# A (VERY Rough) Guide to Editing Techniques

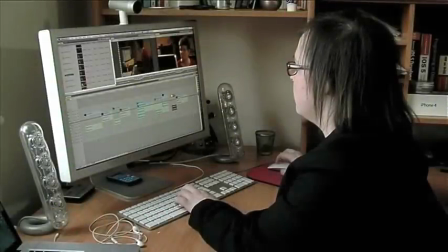3s
This video is a short guide to editing techniques and principles. The aim is to help you convey the message and meaning of the films you are working on.
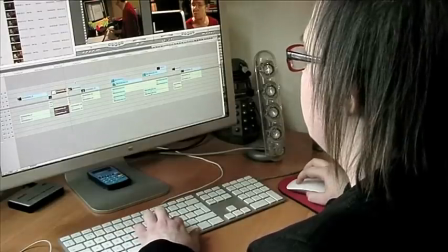11s
Your role as an editor is more than just pushing the right buttons.
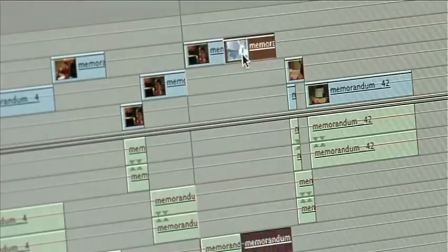15s
You are making creative choices about how to manipulate and rearrange shots to create a new work.
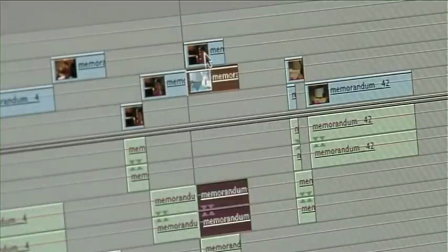25s
The most used transition out of all the editing techniques is the joining together of two shots using a cut.
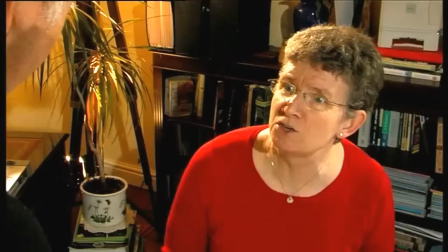33s
The meaning of shots in sequence can be created entirely through editing.
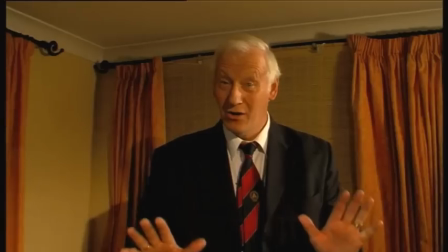38s
In the right places, these cuts are like one continuous event and help immerse the viewer in the story.
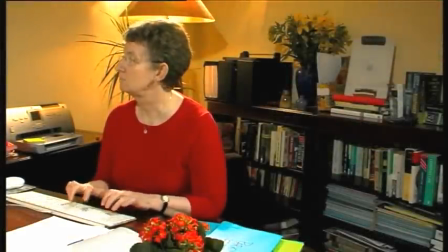44s
A cut must be motivated by new information, such as a change of angle, matching the relative positions, a reaction, matching the eye lines,
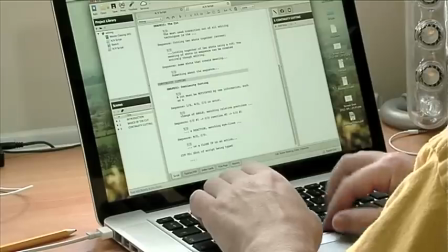54s
or a close-up on an action, like the typing of a script.
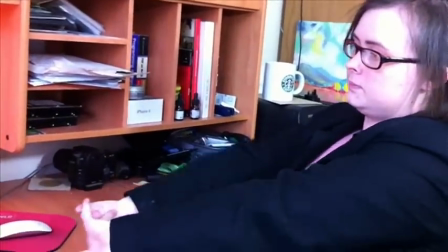62s
The ellipsis edit is where you miss out sections of the story that are either obvious enough for the audience to fill in,
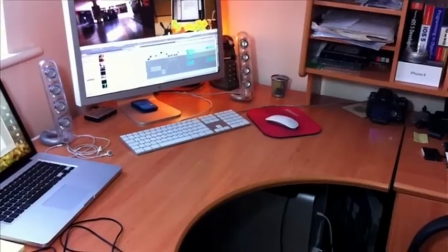69s
or conceal something for a narrative purpose. A cut in the wrong place can take the audience out of the film.
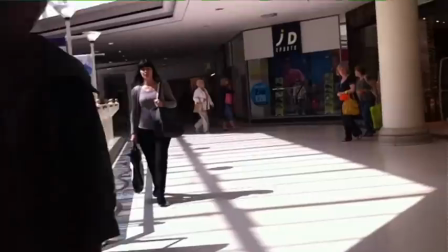77s
Your creative choice is whether the cut should be noticed or not.
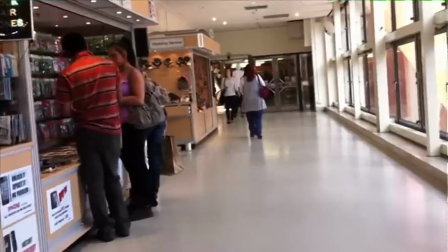83s
Jump cuts are abrupt edits that suggest hurriedness, jitters, or tension.
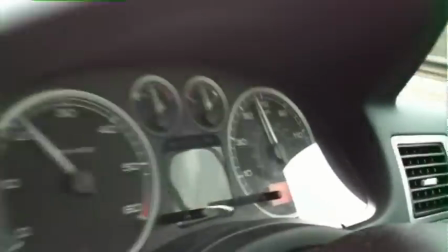92s
An effect can be disorientate or confuse the viewer.
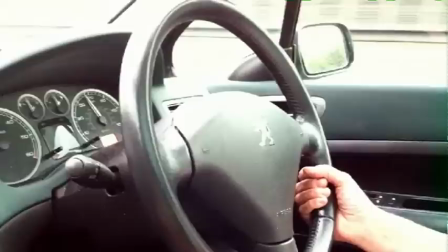98s
Jean-Luc Godard's Breathless in 1960 was perhaps the first to use this technique,
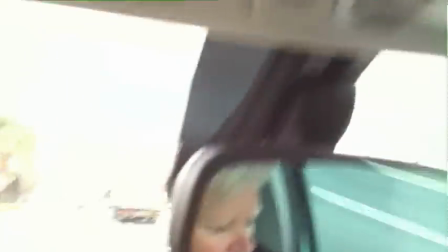103s
depicting the journey to Italy of a young car thief and his companion.
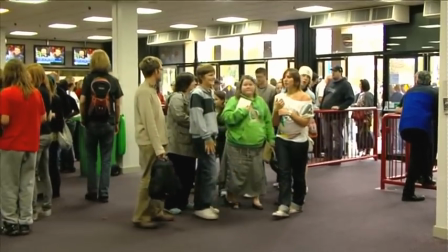109s
You can add suspense or tension to a story by cross-cutting between actions occurring at the same time in two different locations.
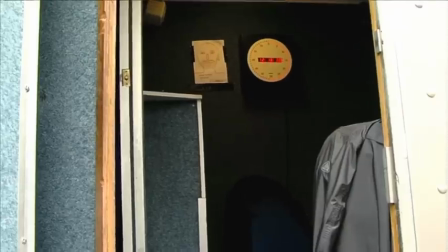120s
Parallel action illustrates things that happen in several places at roughly the same time.
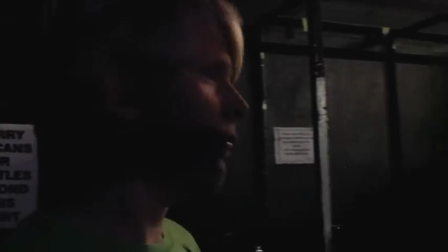127s
It creates an expectation in the audience that somehow these two story arcs will be somehow related.
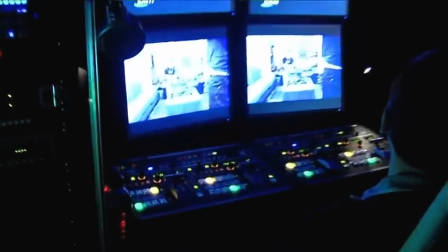134s
Silence of the Lambs uses this technique to mislead the audience.
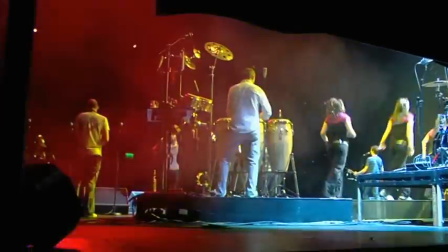138s
By intercutting shots of the killer's basement with shots of the armed police, we believe that they have found the killer,
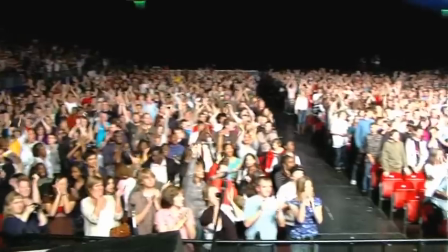144s
only to discover they have the wrong house.
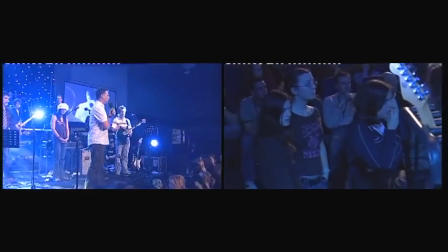151s
Split screen lets the audience see multiple shots at once.
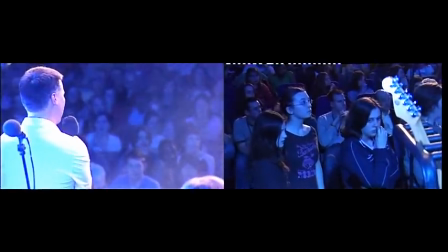154s
It is mainly used to give the audience more information or multiple perspectives in a short amount of time.
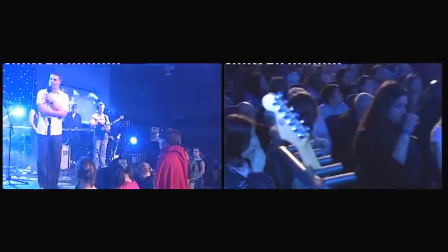161s
A good example is a telephone conversation, such as in When Harry Met Sally, 1989,
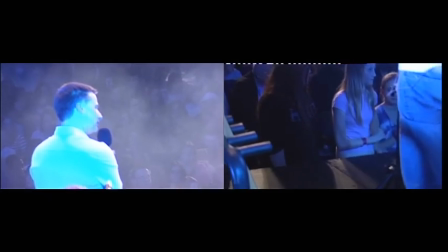168s
and was also used in The Fourth Kind, 2009, to show the actual footage against a reenactment.
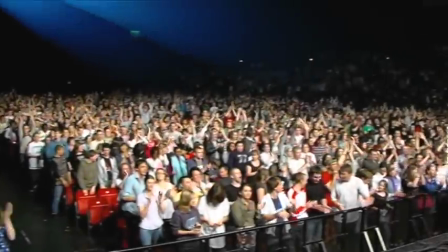179s
Retiming can be used to speed up or slow down a shot.
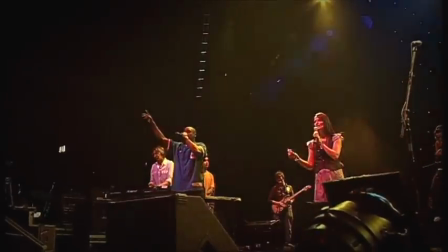181s
Slowing down a specific part of a shot can draw attention to that moment, making it stand out, giving it a sense of importance.
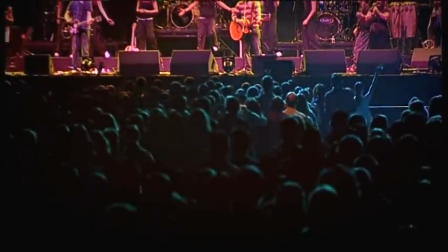190s
It can also make the shot seem more dramatic, help build up tension, the audience anticipating the climax and perhaps a sudden revelation.
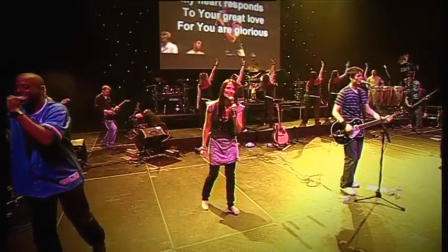197s
Speeding up a shot can have a comical effect, but it can also be used more creatively.
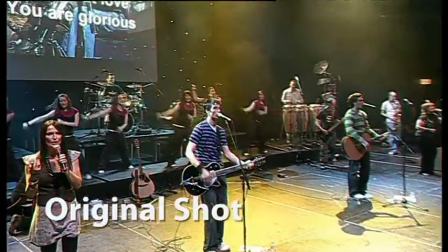205s
James Bond Die Another Day employs an aerial tracking shot approaching a sports car crossing an ice lake.
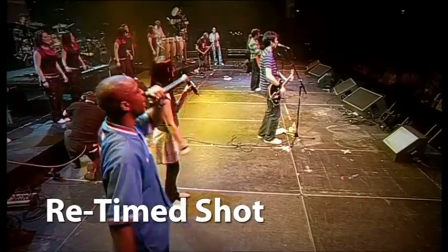210s
In the middle, the shot is sped up, like this one, to give the effect of rapid motion.
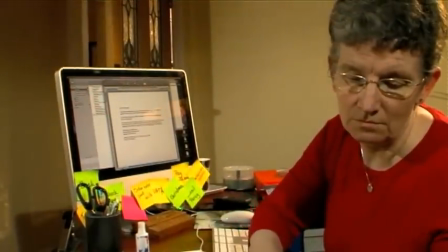220s
A dissolve, also called a mix or crossfade, is a gradual merging of the end of one shot and the beginning of another.
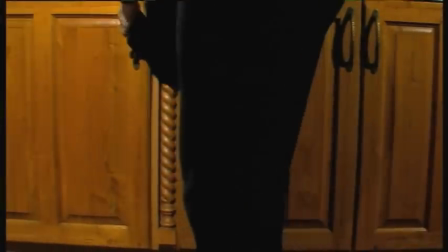229s
When there is a dissolve, it usually means that there is a connection within the two shots that were merged.
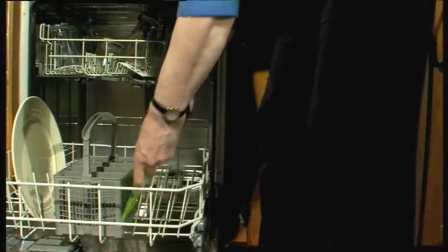235s
It signals to the audience a passing of time or change in location.